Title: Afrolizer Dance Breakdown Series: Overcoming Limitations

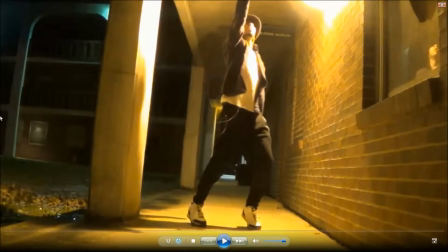So this is going to be the first breakdown video I do here, and I just kind of want to show you guys the mindset that I had while I did these. I still remember, for the most part, what was going on through my mind as I did these dances.
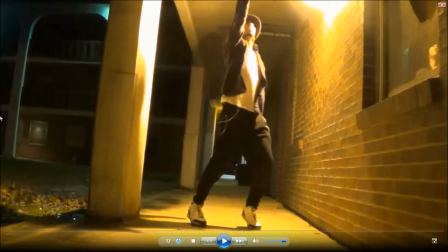So I'm just going to break down all the little nuances of how I went about these. So let's just go ahead and we'll probably break these down into like 20-second chunks and analyze, go back a little bit, rinse, repeat. Let's go.
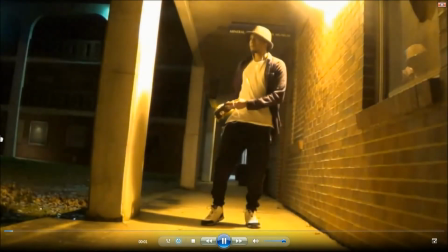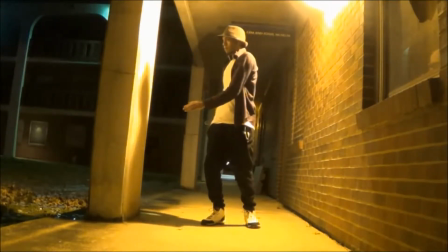So of course I'm starting out slow here.
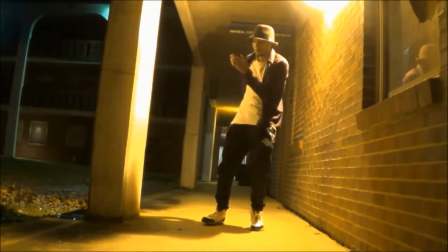Nothing's really going on, and we're just gonna make sure that we feel ourselves into the mood, right?
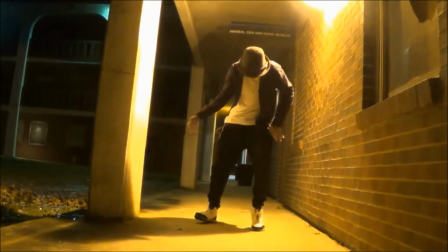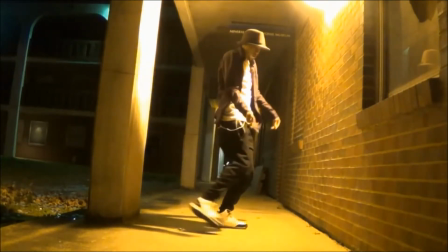I've been erased from the old me. Can you tell me again?
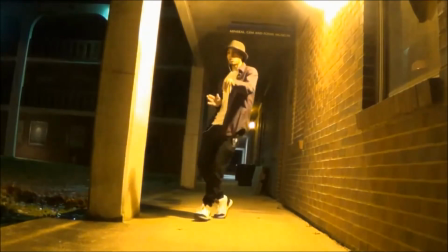Can you hold me if I won't relate to the morning sun?
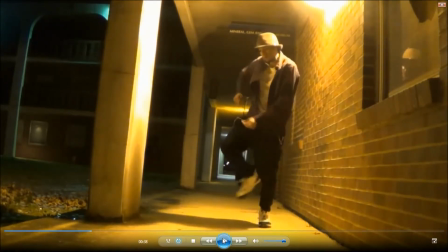It pulls you out and takes you.
So I know I hate to stop it right before the drop for you guys, but I just want to share with you guys a few things that were going on in my mind as I did this dance video. So if you notice, my space is kind of limited here.
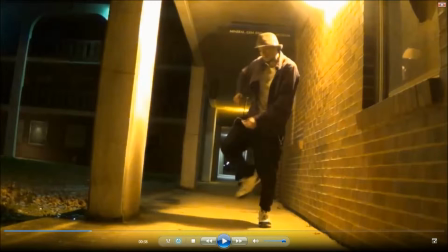I've got that little pillar right there. I've got the wall here, and the space looks a little bit wider on this wide angle lens, but in reality, it wasn't a lot of space. But honestly, that's one of the things I love about popping animation is you can literally dance
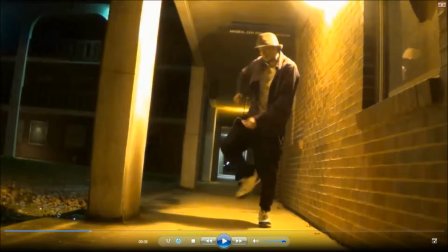in space as limited as shoulder width apart. And frankly, that's about what I had, maybe that times 3. So I knew that the space was limited, but also if you notice that weird yellow lighting in the background, that was a bit of a
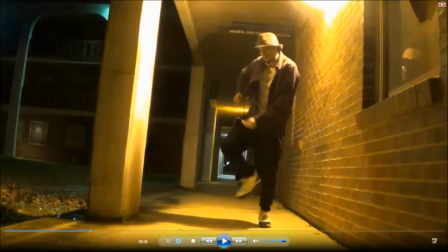limiter as well, because if I went anywhere too far away from that pillar, the shadow that would be casted on me would just have darkened my figure so much that my moves would not have looked, you wouldn't have been able to see them as well.
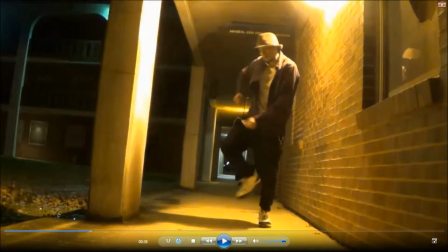So I was playing with a lot of these different things that honestly you may not even be aware of. So this plays into my freestyle, and you got to be aware that there are limitations to what you do,
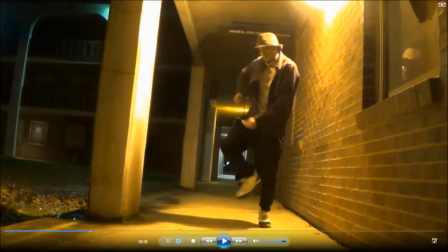whether that's based on the space, the lighting, especially when you're doing it for video, because obviously you can only dance in your current physical space. The lighting may affect that as well. There may be people around you depending on where you're dancing, and of course, you're only facing the camera.
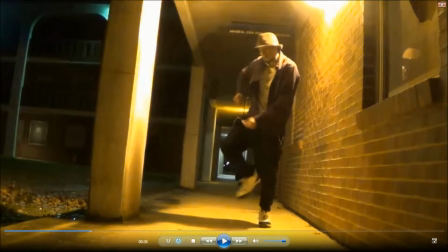You're not really just going all over the place. It's not moving, it's in a fixed position. So all these things are going through my mind, as you can tell, because I'm not doing a ton of gliding or anything like that yet. But that being said, we'll see what happens next.
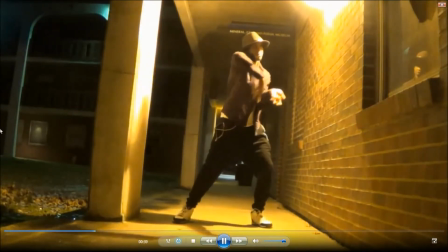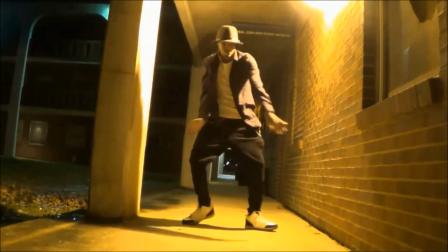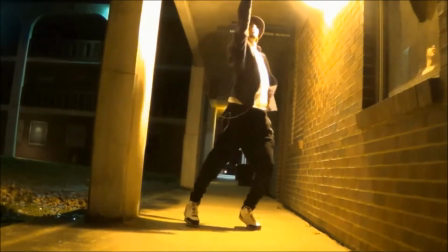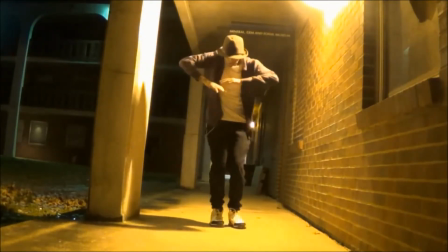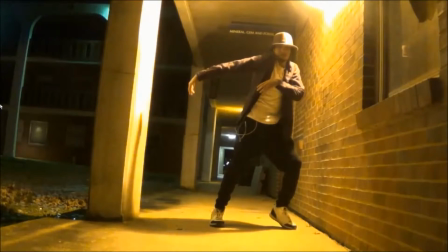And so there's a lot to unpack right there. So of course, I've never danced to metal music before like this.
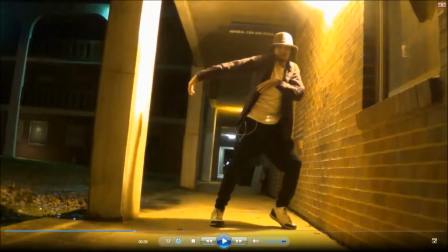So frankly, I had no idea how I was gonna move to this. I'd listened to it maybe once or twice, like 20-second segments, just to kind of get a feel for it. But really, you know, there's not a protocol for popping animators to be dancing to metal music.
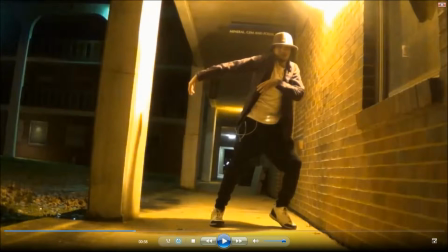So I'm thinking, okay, what's the best way I can use my body in this space? And it actually ended up being moves that maybe weren't necessarily what you would expect of a popping animator. So what I did, as you could see, I was literally just using my arms and my chest and my torso.
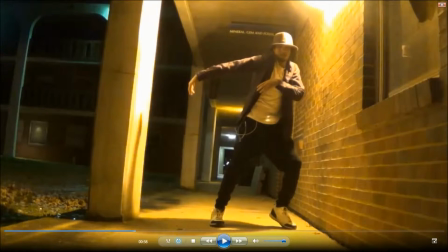Now, I kind of threw myself into it because, as you can tell, the rhythm guitar section and the drums were the driving force in that part. So I just kind of played to that. And as I did, it kind of had the
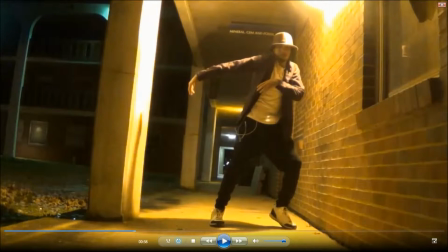impactful effect that it had, as well as, of course, doing a few pops while I did that. But you notice I'm not really waving, I'm not doing any kind of body waves, I'm not really gliding, simply for the fact that I wasn't sure how that was gonna work with what I was doing, but I knew that if I kind of moved and stopped with the beat,
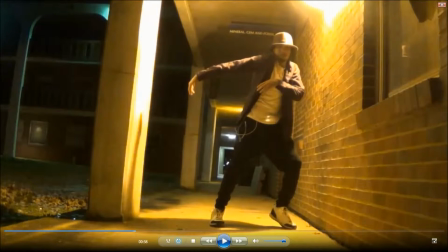and that's something I wanna make kind of apparent for some of you that maybe are just starting out with your dancing. As you dance, it's very tempting to throw in all the moves that you've acquired, because obviously you spent a lot of time learning them and you want to use all of them, right?
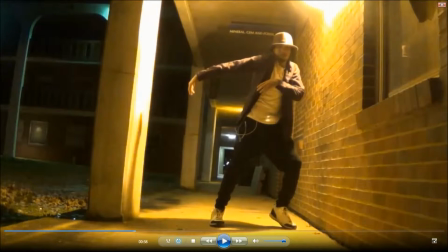You want people to know how far you've come, but simple is best. I mean, like, I don't care what you do in life, that should be your motto for everything you do, because at the end of the day, simple, just for some reason, it always ends up being better. And so no matter what moves you're throwing out,
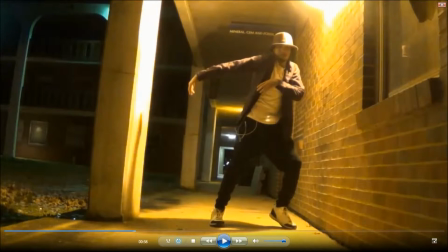if you're staying on beat, if you're hitting at just the right moments, because the song is really your space, it is your canvas, and it's much better that you stay within the lines than try to go outside of it and just kind of like
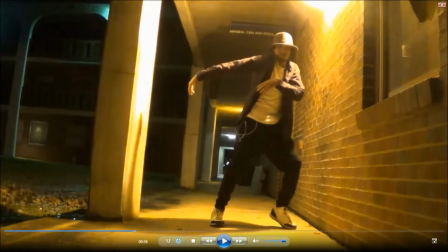blur the whole picture, you know what I mean? After all, your body is the picture that you are painting and the song is the canvas. So I want you to kind of lock that in, because I know for me, my dancing got a lot better when I stopped trying to throw in every move that I knew.
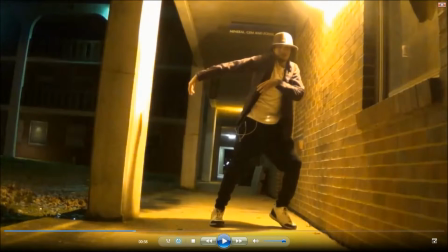And I just, even if it was a simple move, or even if it was a move that I wasn't confident in that I wasn't sure if it was going to look good with the style of music I was dancing to or that particular part of the song, if I just stayed within the parameters of the song, the beat, like I knew that if I move,
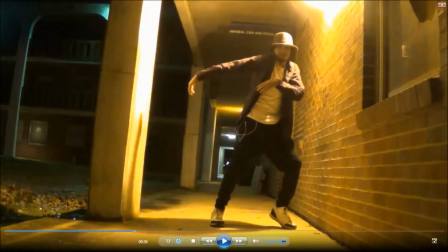I'm going to stay within the, I don't know, 1/16th meter that it's in, or whatever you might call it, it would just look better than if I tried to do all this other stuff, but it was kind of outside the bounds. So after that, this is where we get a little bit more musical with what we're doing.
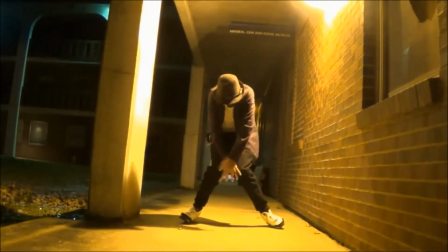That we're cut out of the same cloth, like the pages of a story that we can't stop.
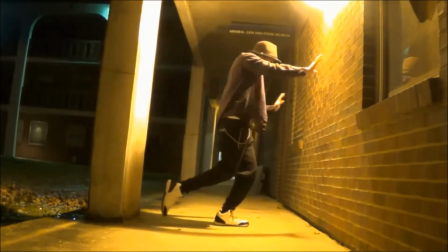And now I can't replace you with another thread.
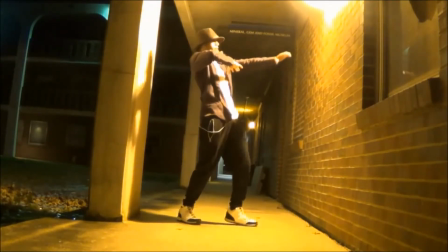Take one more step, I'll jump with you.
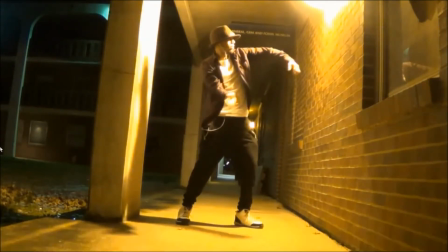And so in this section, of course, it's a little bit of a breakdown right before we get into the second chorus.
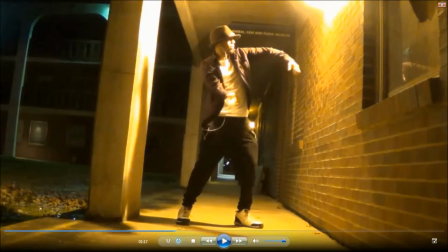And what I did here was I just kind of played just a little bit to the lyrics, because I was familiar with them to an extent. And as you can see here, actually, if I go back real quick.
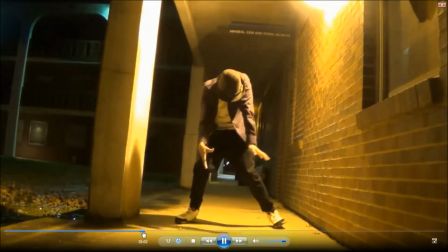Another thread that we can't stop, pages of a story.
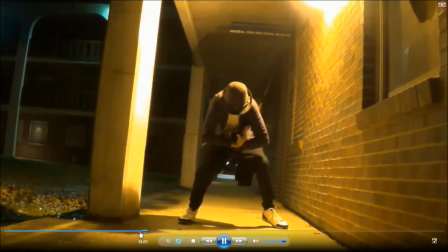Right there.
Same cloth, like the pages of a story that we can't stop.
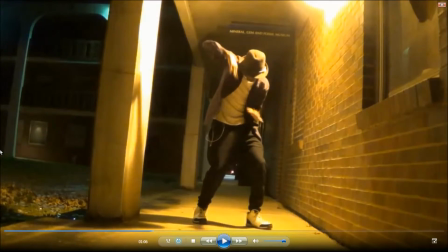You notice what I did with my hands there? It's very subtle. May not even seem like a big deal, right? But like as I'm picturing pages of the story, you know, those lyrics, my hands kind of folding over themselves and just moving very slowly.
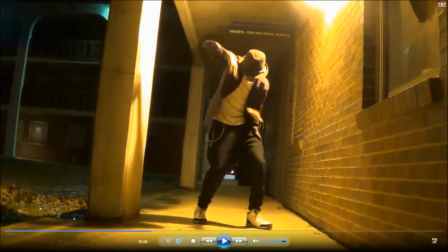I'm kind of moving just to the bare minimum of the song at this point. And that's another thing. I could have been throwing in all the waves and body waves and glides that I've, you know, been doing for years now. I just felt like this part of the song needed to be kind of, it's very
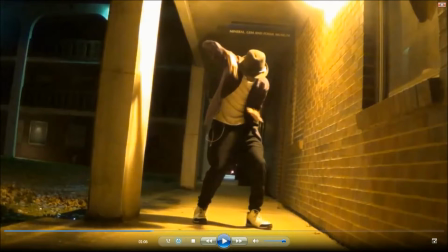emotive, and I needed the dance to kind of fit that. So yes, I slowed things down, and that's the other thing. If you're somebody who likes to throw in a lot of moves, try playing a little bit with pauses and slowing down, especially if it's already a part that's kind of made for that,
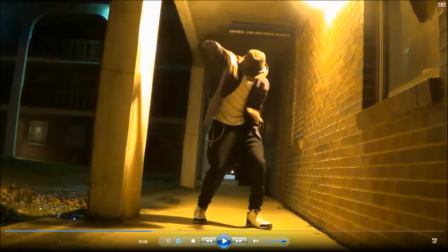because you'll find that